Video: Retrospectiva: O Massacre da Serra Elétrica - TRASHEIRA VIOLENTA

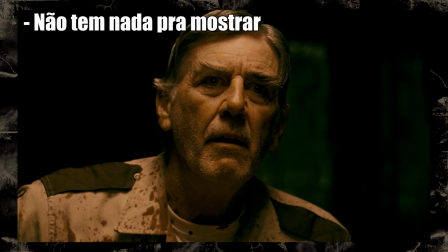20:38 Como esse filme se passa antes do anterior, a gente já sabe que todo mundo da família vai sobreviver e que, por consequência, o grupo de jovens não vai conseguir escapar e vai morrer todo mundo.
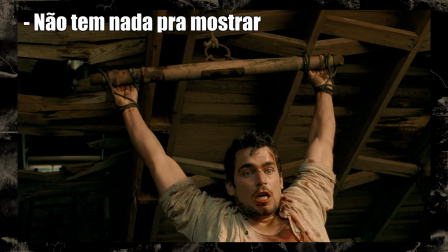20:46 Então, o filme vira só torture porn mesmo. Acho que pro filme de tortura sim funcionar, você tem que se importar com os personagens e eles têm que ter uma chance de sobrevivência.
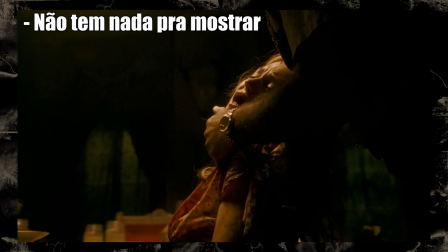20:55 Senão fica só uma hora de tortura enquanto você fica entediado esperando o Leatherface matar essa gente. Não tem conteúdo nenhum no filme além disso, não tem tensão, não tem suspense.
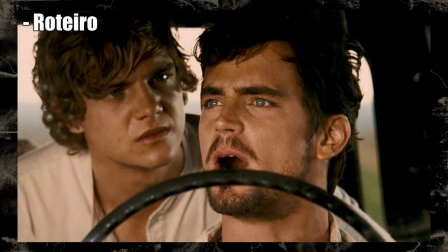21:03 E o roteiro é bem ruim também. Os personagens são genéricos e tem um draminha entre os irmãos que é bem desinteressante e não leva a lugar nenhum.
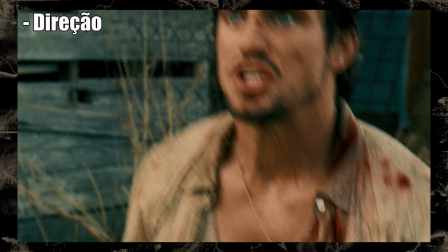21:10 A direção desse filme é um festival de câmera tremida que chega a dar náuseas, além dos sustos óbvios que infestam o filme também.
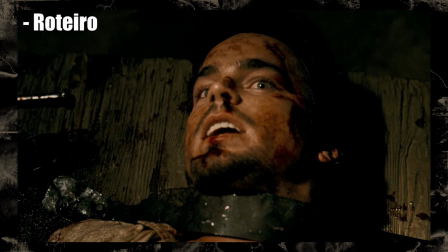21:16 Mas eu acho que minha cena preferida aqui é quando o cara tá amarrado no porão da tortura, todo fudido, com os braços folados, aí a moça chega pra ele e pergunta Você tá bem?
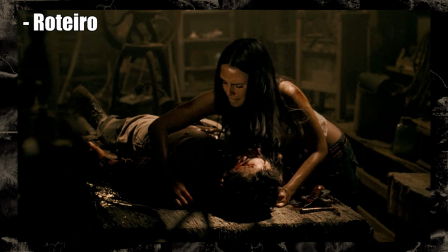21:25 Hum, deixa eu ver, parece que tá um pouco de calor, ele provavelmente vai chegar atrasado no alistamento militar dele E ele parece que tá bem, porra!
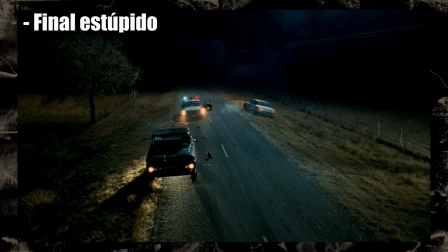21:31 Ah, e o final desse filme não faz sentido, porque o Leatherface mata a mulher principal, mas também atropela um policial sem querer e vai embora.
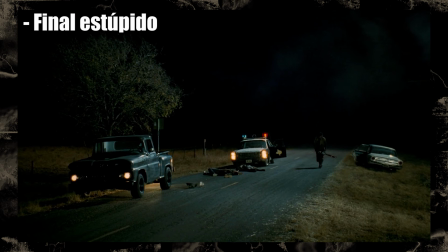21:37 Só que isso ia gerar o mínimo de investigação, não? Alguém vai achar essas pessoas e alguém vai ter que investigar esse triplo homicídio.
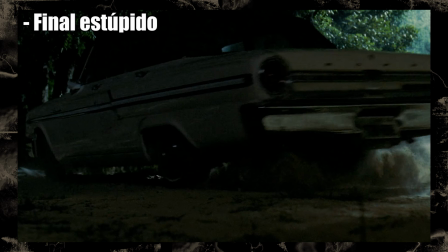21:43 Vai descobrir que o carro usado no atropelamento tá registrado ao matadouro local, vai achar o corpo do dono dentro do matadouro,
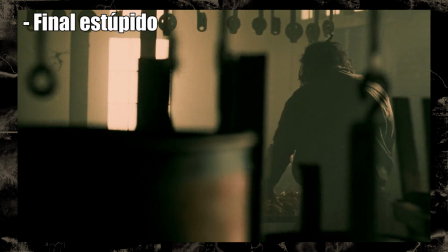21:49 vai dar uma olhada na lista de funcionários e ver que o Leatherface é o único que tá morando na região ainda, e pronto, caso solucionado. Nos vemos no próximo episódio de CSI Texas. É, eu achei esse filme bem insuportável, ele não tem nada pra mostrar.
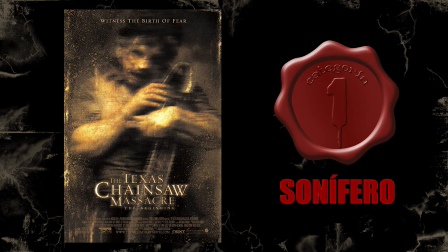22:01 É por causa desse tipo de filme que terror não concorre a Oscar. O Massacre da Serra Elétrica 3D, a lenda continua.
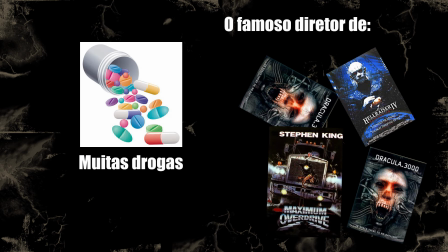22:08 É, infelizmente continua. Dirigido por uma montanha de drogas pesadas. Não tem outra explicação.
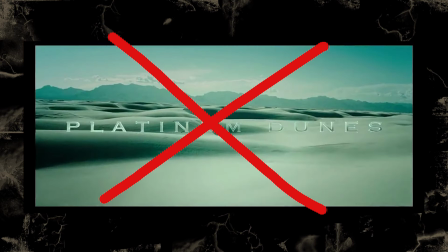22:13 Depois da história de origem, a Platinum Dunes também desistiu da franquia E os direitos passaram pra Millennium e pra Lionsgate
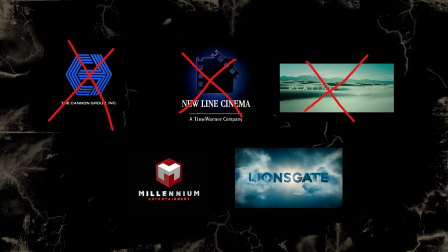22:20 Porque aparentemente o Massacre da Serra Elétrica é a batata quente dos filmes de terror Massacre da Serra Elétrica 3D,
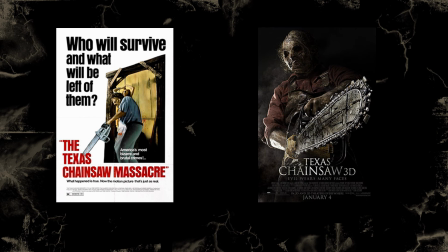22:25 no melhor estilo Halloween Decide ignorar tudo que foi feito antes na franquia e continuar a história do primeiro filme Uma decisão bacana, vai ser uma continuação nova, né?
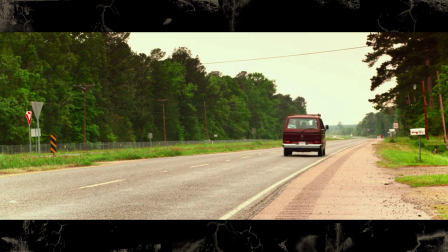22:34 Então esse filme é sobre um grupo de jovens que tá indo pra uma cidade rural no Texas E acaba sendo caçado por um assassino canibal Não,
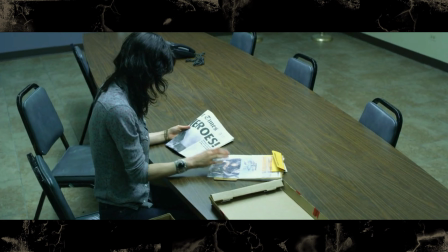22:40 dessa vez a zoeira, eu queria que a história desse filme fosse simples assim Na real, o que acontece é que toda a família do Leatherface foi baleada pelo povoado local,
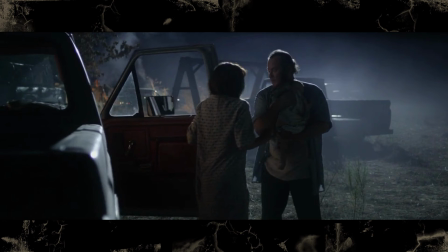22:47 mas ele tem uma prima perdida que foi roubada quando bebê na noite do tiroteio, e ela herdou uma mansão de uma avó que morreu recentemente.
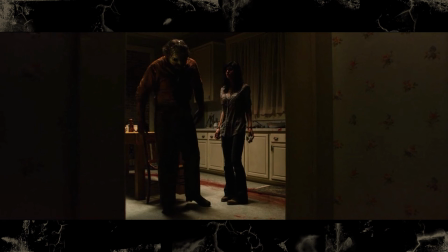22:53 Ela eventualmente descobre que é de uma família de assassinos, fica amiga do Leatherface, mas também cai na mira do prefeito da cidade, que odeia qualquer um que tenha o sobrenome Sawyer.
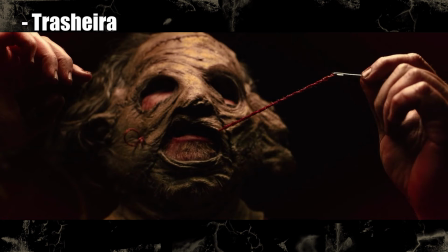23:02 Pontos positivos! Esse filme consegue ser mais incompetente que o quarto filme.
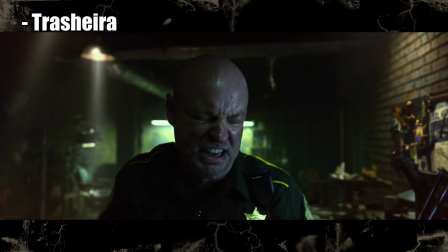23:06 Ele é uma zona tão grande que é o tipo de filme que você tem que assistir pra rir ou pra chorar, depende do seu estado de espírito.
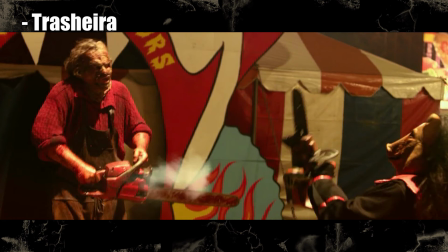23:12 Eu achei que isso foi uma das coisas mais engraçadas que eu já assisti, o problema é que não é uma comédia, né?
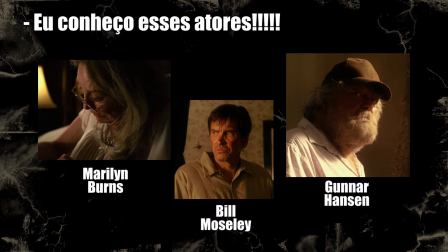23:16 Também tem umas pontas de uns atores clássicos da franquia, não que isso melhore a trama em alguma coisa, mas pelo menos é legal ver eles ali.
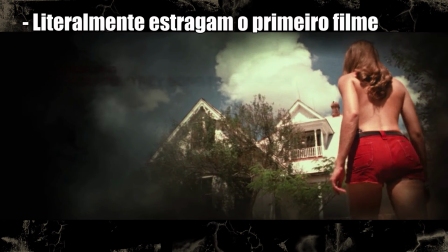23:22 Pontos negativos! A introdução desse filme são eles literalmente estragando o primeiro filme.
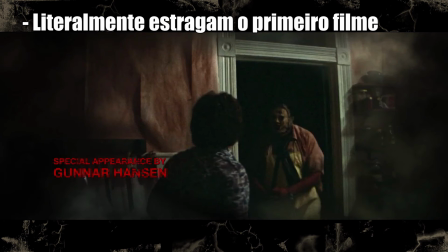23:28 Eles reeditam as cenas todas, colocam uns filtros horrorosos, colocam sustos desnecessários no fim das cenas e ainda substituem alguns atores pra tentar estabelecer uma continuidade.
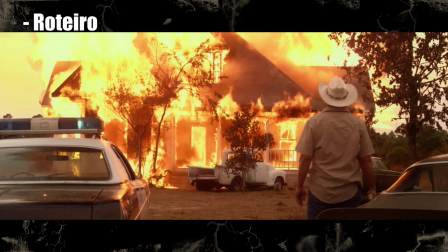23:37 O roteiro é uma bosta completa. Parece uma fanfic mal escrita, que faz referência aos acontecimentos do primeiro filme, e ao mesmo tempo ignora eles completamente.
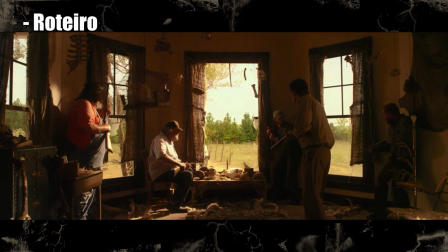23:44 Eles cagam um clã de 20 pessoas na casa do Sawyers, que não existia no filme original,
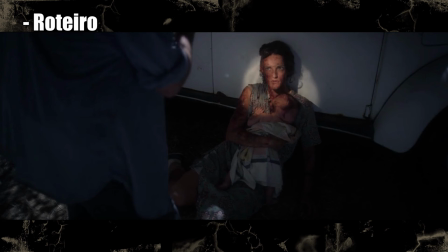23:49 e acho que o maior exemplo de como o roteiro é estúpido, é que a personagem principal era um bebê nos anos 70,
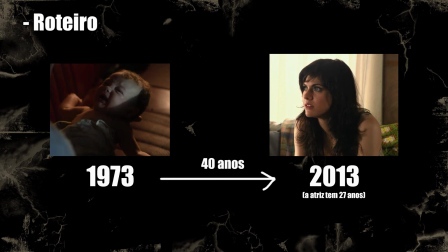23:54 mas tá com 20 e poucos anos em 2013. Então é, os roteiristas erraram a idade da própria protagonista.
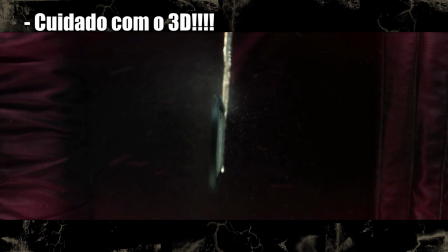24:00 Esse filme tem aquele clichê horrível de filmes em 3D, que ele fica jogando coisa na tela o tempo todo pra dar efeito no cinema.
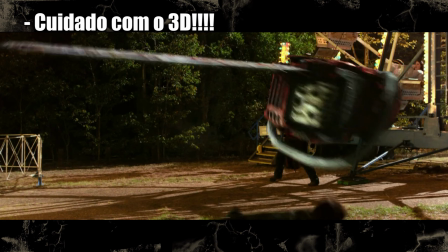24:05 Eu não sei porque que fazem isso ainda, isso só serve pra datar o filme e não fica legal. Isso sem falar dos efeitos digitais que são constrangedores.
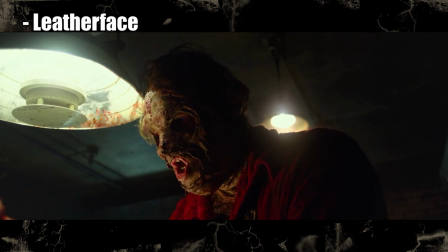24:12 E vamos combinar também, né? O Leatherface nesse filme tá igualzinho um membro perdido do Slipknot. Os personagens são todos horríveis.
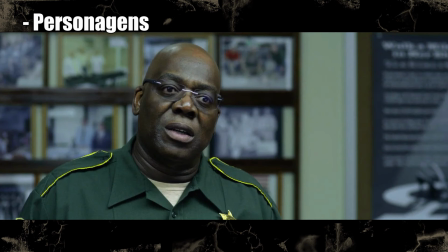24:18 Ou eles são caricaturas absurdas, ou eles só são completamente sem graça, tipo o Xerife.
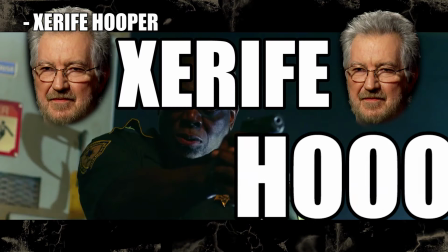24:23 Que, aliás, se chama Xerife Hooper. Entenderam a referência? Xerife Hooper. Igual o Toby Hooper, o diretor do primeiro Massacre da Ser Elétrica.
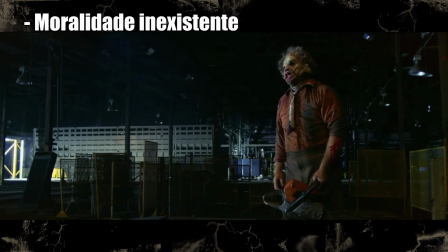24:31 Cara, como esses roteiristas são esper... E não dá pra simpatizar com ninguém nesse filme. e porque ele tenta transformar o Leatherface no herói da franquia.
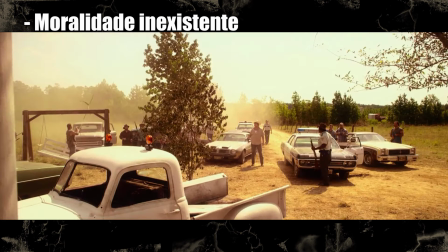24:37 Ele quer mostrar como a família dele foi morta por uma multidão raivosa, como eles foram as vítimas, e que os vilões reais são os cidadãos preconceituosos.
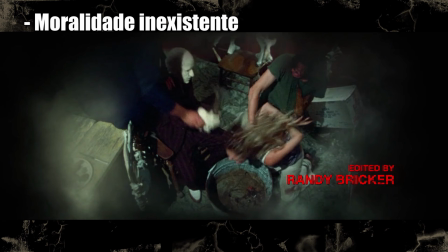24:45 Mas eles continuam sendo uma família de assassinos canibais.